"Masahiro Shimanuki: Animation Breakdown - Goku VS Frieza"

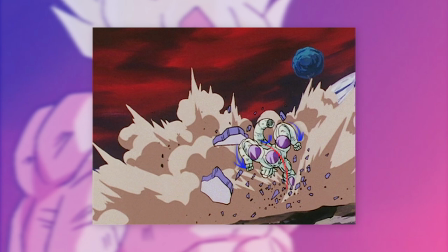(3:54)
Freeza then flies back with all the rubble following in suit before a series of forceful gestures and combined with the framing with all like the dust clouds and rocks
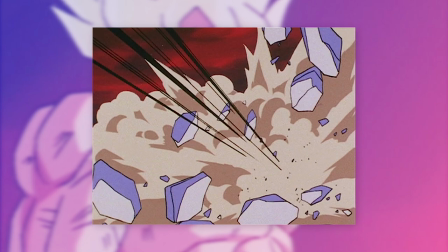(4:02)
it's incredibly impactful and with this punch launched at Goku we are treated with that chalky brush again with some really bold speed lines before
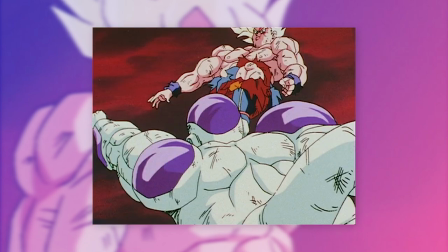(4:10)
Goku dodges out of the way, launching into this devastating kick.
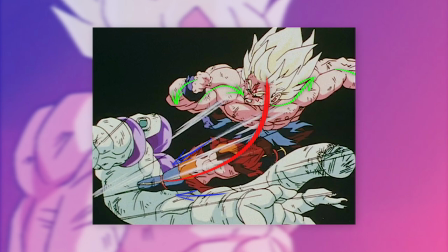(4:14)
I love the flow to the gesture here as well as how Buffy draws both these characters and as is the trend in this fight,
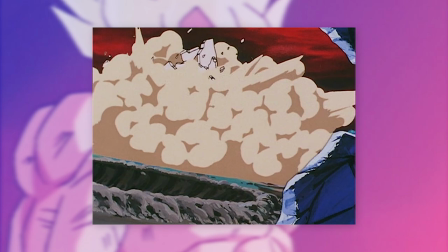(4:20)
Freeza is launched into another building with all those great effects once again,
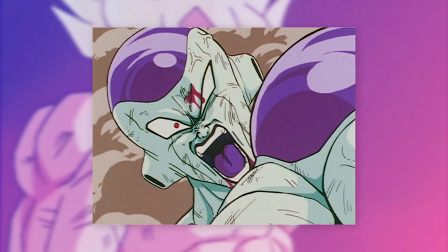(4:24)
with Shimanuki delivering some more dramatic close-ups of Freeza with that wide open mouth, bold mouth creases, the squinted eye, blood around the mouth and above his eyebrow and finally all the multiple scratches that goes so well in selling his anger and this progression in his frustration.
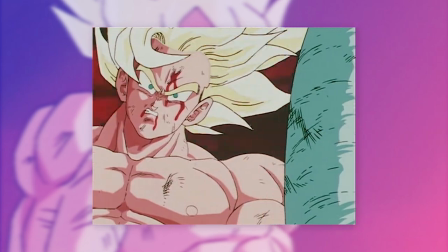(4:41)
But Frieza returns with this smoothly animated flick of the tail with more gorgeous character art before Goku vanishes behind with some rather nice poses leading
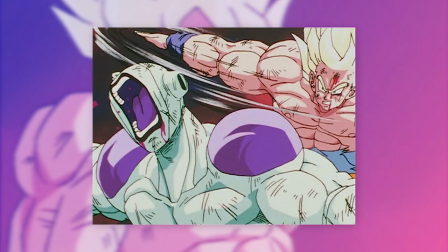(4:48)
into this karate chop to the back of the neck with a simple impact frame and those exaggerated and wide open mouths that are all over this cut as
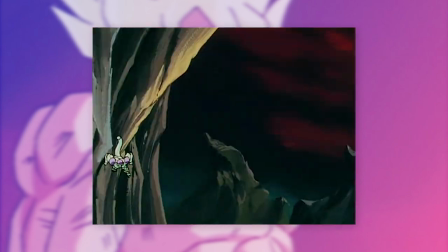(4:56)
we have seen. Goku pursues after him before Frieza quickly zips to the side launching off a rock with a beautiful impact frame and some nice aura effects and when
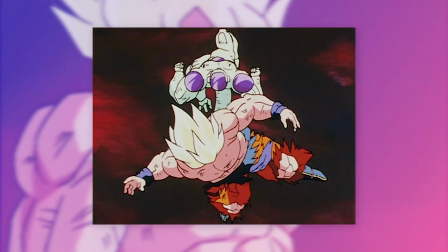(5:04)
Freeza is struck he holds the ki pose and adds all that camera shake before Freeza flicks around and kicks Goku back and I like Shimanuki's small addition
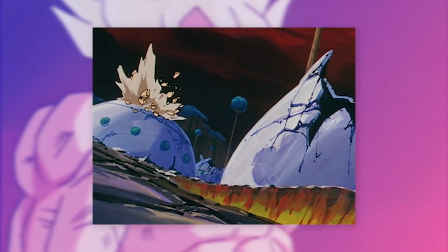(5:12)
in animating Goku brushing up against a tree before crashing with more rubble and dust clouds erupting with
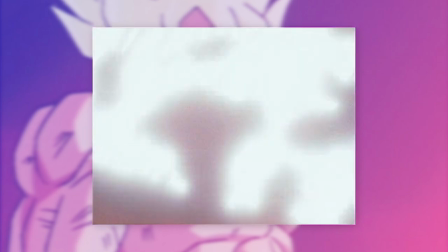(5:18)
some really nice lava effects painted with some rather different colors that eventually cover the camera ending his cut there.
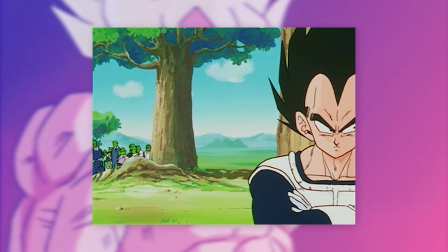(5:25)
Overall the placement of the ki animators in regards to their assigned cuts may have been somewhat odd within this episode such as regulating Naoki Tate to mostly
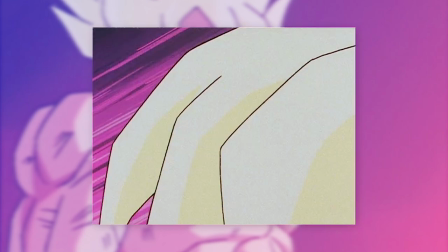(5:34)
dialogue scenes with exception to that odd rotation near the end of Takauchi's cut which was nice but Yuita made the perfect choice in placing Shimanuki here
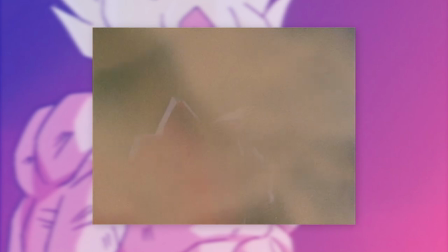(5:43)
and he 100% nails the storyboard with impactful delivery to blows,
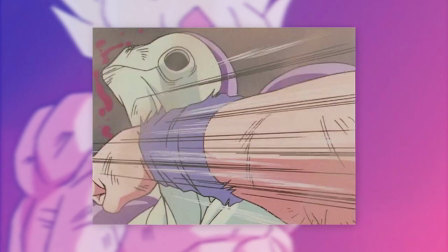(5:47)
highly detailed keyframes with expressive character art, beautiful effects work like you would expect and some nice timing.
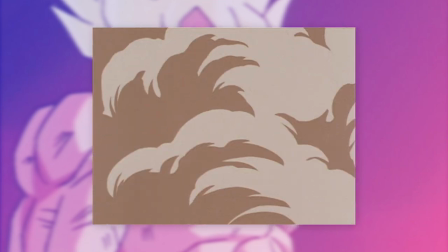(5:54)
And although this video isn't about Yuita his storyboard for this portion was excellent. He built up an intense atmosphere with like the black and red clouds in the background.
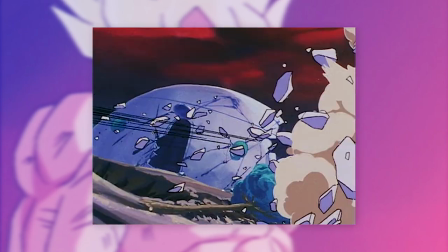(6:03)
He also made good use of environments in this battle from the two characters fighting in the air to inside of the buildings and smashing each other through buildings,
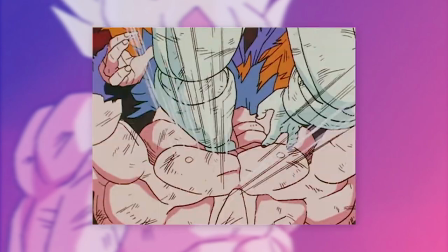(6:11)
trees and cliffs which made it quite interesting. A really engaging scene and episode in general but anyway I'll end it there.
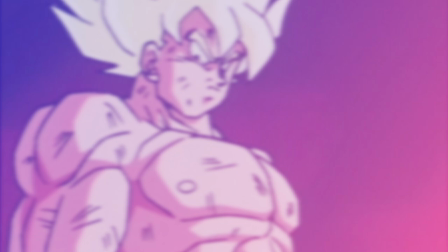(6:18)
Thanks as always for watching, hope you enjoyed it and I'll see you later.